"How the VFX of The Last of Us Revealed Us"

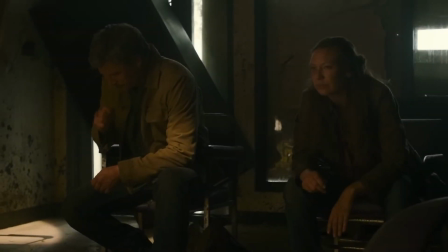[0:00]
Hello VFX Foundations, my name is Neo.
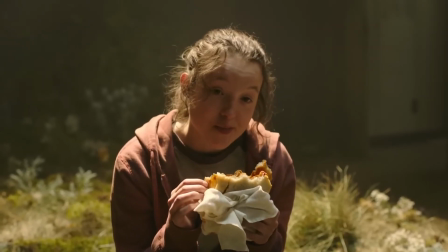[0:03]
I sit in the back of the class. Today, in honor of my midterm research, I'm presenting the ongoing show called The Last of Us.
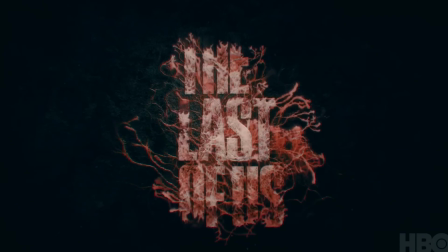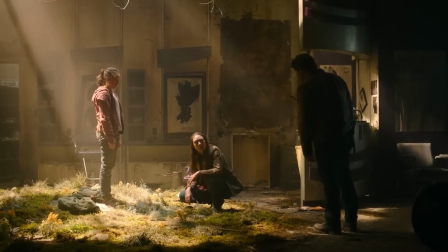[0:18]
While watching the show, I was struck by its peculiar visual look. I think it's more than just me who was surprised by this green apocalypse represented on screen.
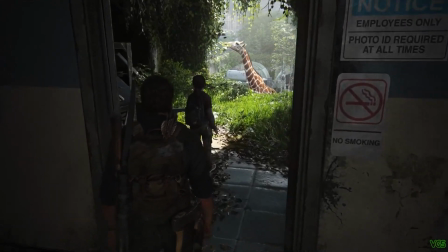[0:27]
Now, we can thank the games that set the foundations for all of this, who made credits to showrunners' visions.
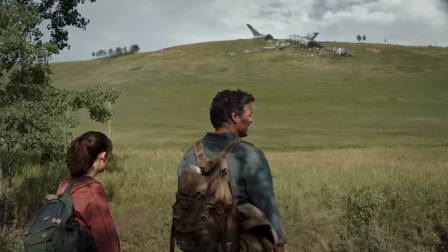[0:32]
But I'm here to acknowledge the VFX departments and the critical thinking that
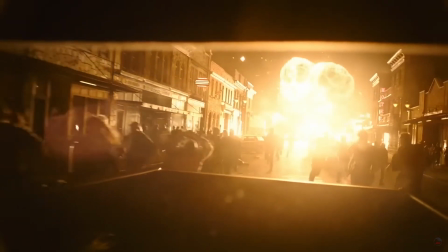[0:37]
supported the choices as they crafted this original dystopian world.
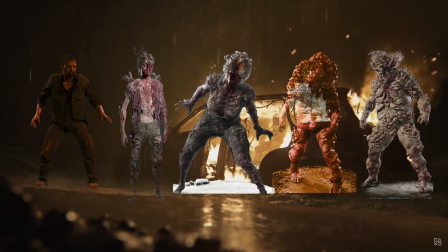[0:45]
We've got runners, stalkers, clickers, shamblers, bloaters, a wide variety of infected to bring onto the screen, but how?
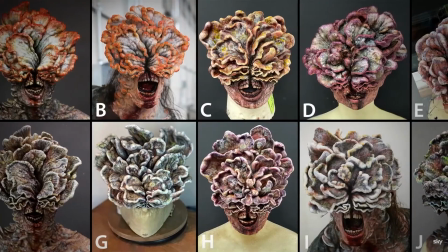[0:52]
Here the team explains that they started with concept art and found themselves circling back to the original designs of the games.
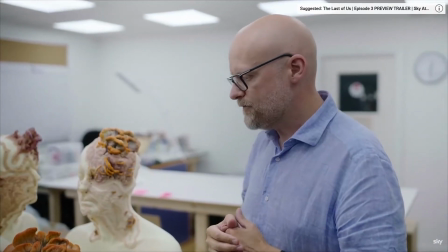[0:59]
After this, a choice was made to have the infected be done by practical effects as opposed to CGI or motion capture.
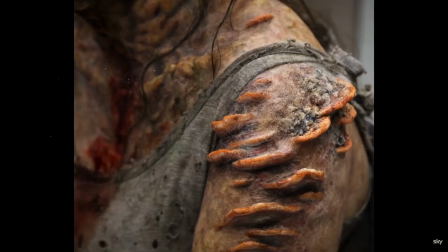[1:05]
This meant a massive workload for Barry Gower and his team in the prosthetic department, but it also meant that they had to pick actors with a specific physicality which enabled them to move in that uncanny,
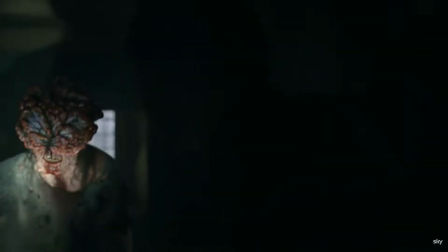[1:16]
not so human anymore way.
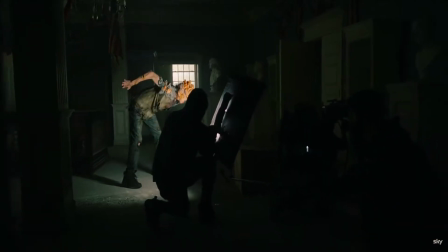[1:17]
So they chose to hire actors that were fans of the games, that they knew how they were expected to move on screen while honoring the game while doing so.
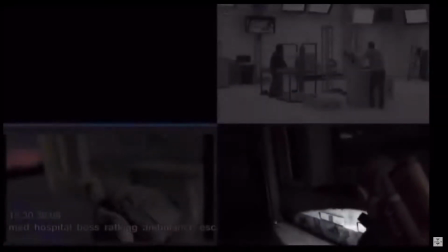[1:25]
In comparison, the infected in the games were computer generated and motion captured as well.
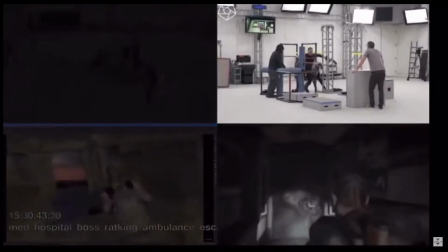[1:30]
This was not such a straightforward choice as prosthetics cost both money and an awful amount of time,
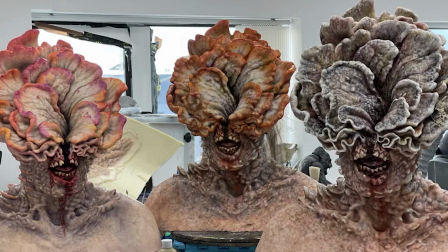[1:36]
not to mention the number of people needed to fabricate what's needed and spares to apply them on actors, to take them off, etc, etc. But I think we can all agree that this was the right choice.
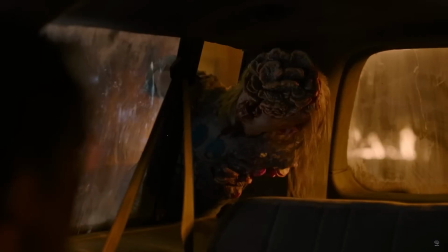[1:48]
The results are astonishing, but the infected look neither too human nor too far off from the games.
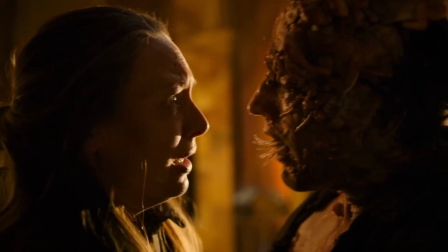[1:54]
But most importantly, they look tangible, heavy, and real, all of which make believe a threat.
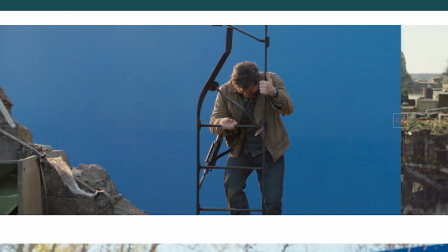[2:05]
DNAG is a reputable animation and visual effects studio which was, among other, in charge of The Last of Us heavy VFX workload.
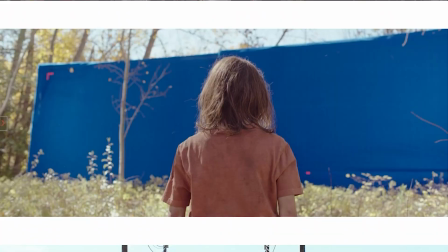[2:13]
They shared a bit of the before and after the artists touch upon the place, and it's magnificent.
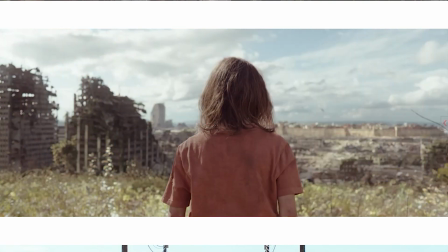[2:18]
As you can see, most of it is digital matte painting, green screen, blue screen, and the likes.
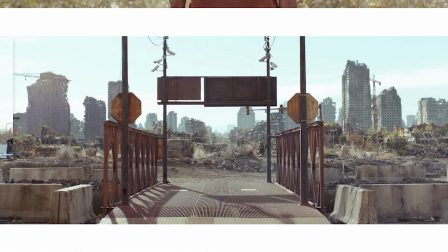[2:24]
On the art of VFX, there's an extensive interview of some of the DFX,
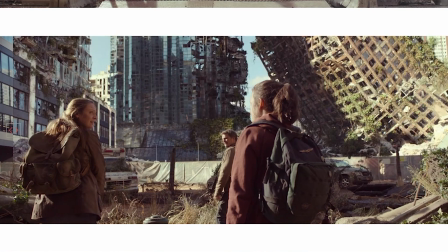[2:28]
VFX, and CG supervisors of the show, in which they share details about their process.
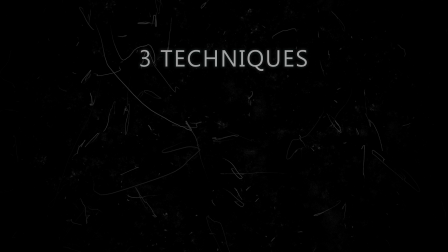[2:34]
DFX supervisor Nick Marshall shares that they use three main techniques: the build of full CG destroyed city buildings, build of non-destroyed buildings used to simulate a variety of destruction states, and extensive use of matte painting with the camera projection mapping,
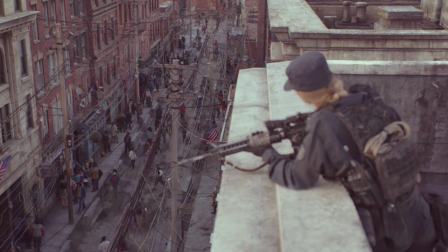[2:50]
all three of which they would combine in complex ways to achieve the best results.
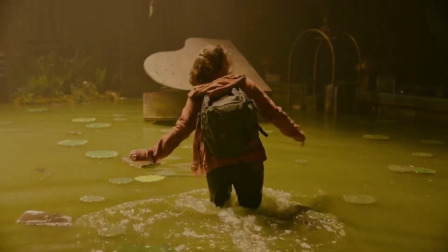[2:55]
The core of the process was this critical thinking about how nature reclaimed the deserted urban areas,
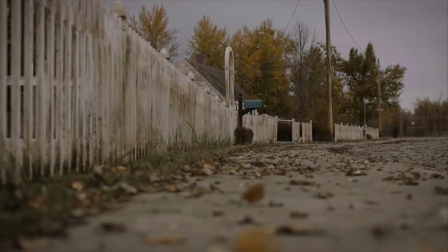[3:00]
what kind of vegetation grows, how it grows, and how the lighting hits it. The VFX artists were very intentional in the creation of this green apocalypse.
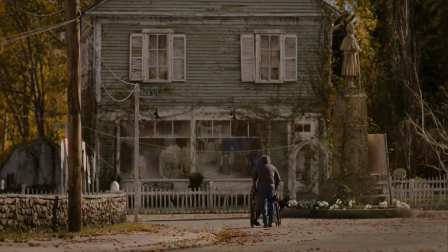[3:09]
To close this point, I'd like to share a quote from the VFX supervisor Stephen James, who said,
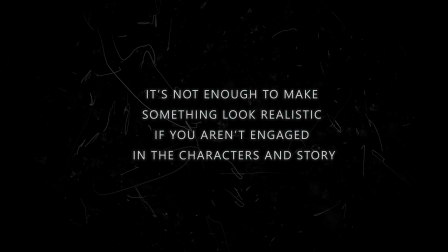[3:14]
"It's not enough to make something look realistic if you don't engage in the character and story. Take a backseat to the story and characters so that when the visual effects do come to the forefront, the viewers can totally believe in them."
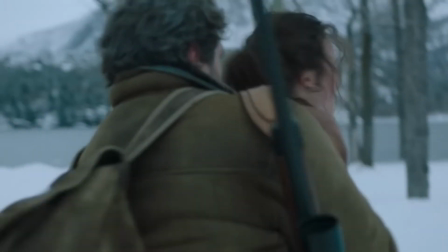[3:27]
In other words, VFX does not make a story, but it carries it through.
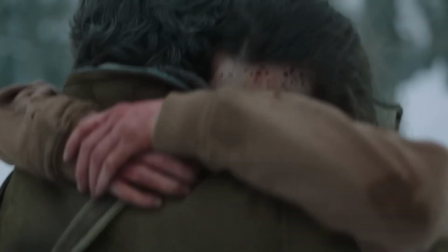The world of The Last of Us feels different and fresh from all the other dystopian stories we've seen depicted on the screen.
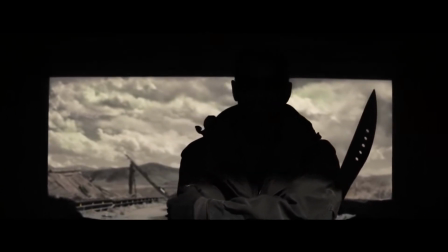[3:44]
I think of The Hunger Games, The Book of Eli, or The Walking Dead, in which we dive into a lawless and loveless world, in which it's every man against every man.
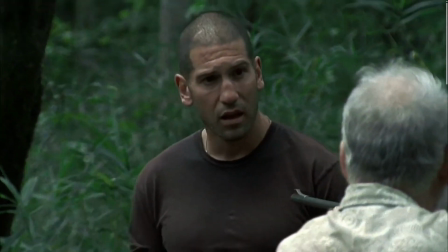[3:53]
Nature is ravished, and so is humanity in its most spiritual and physical sense.
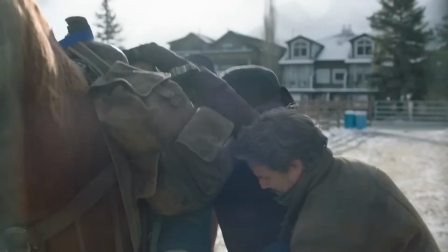[3:58]
The Last of Us shows that we're ready to move away from such cynicism concerning our nature,
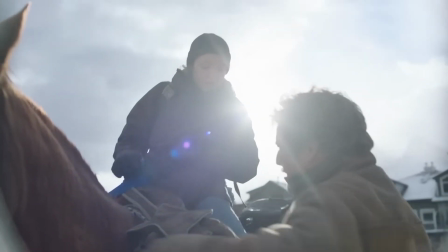[4:03]
but also proves that we, as a collective humanity, are longing for something different.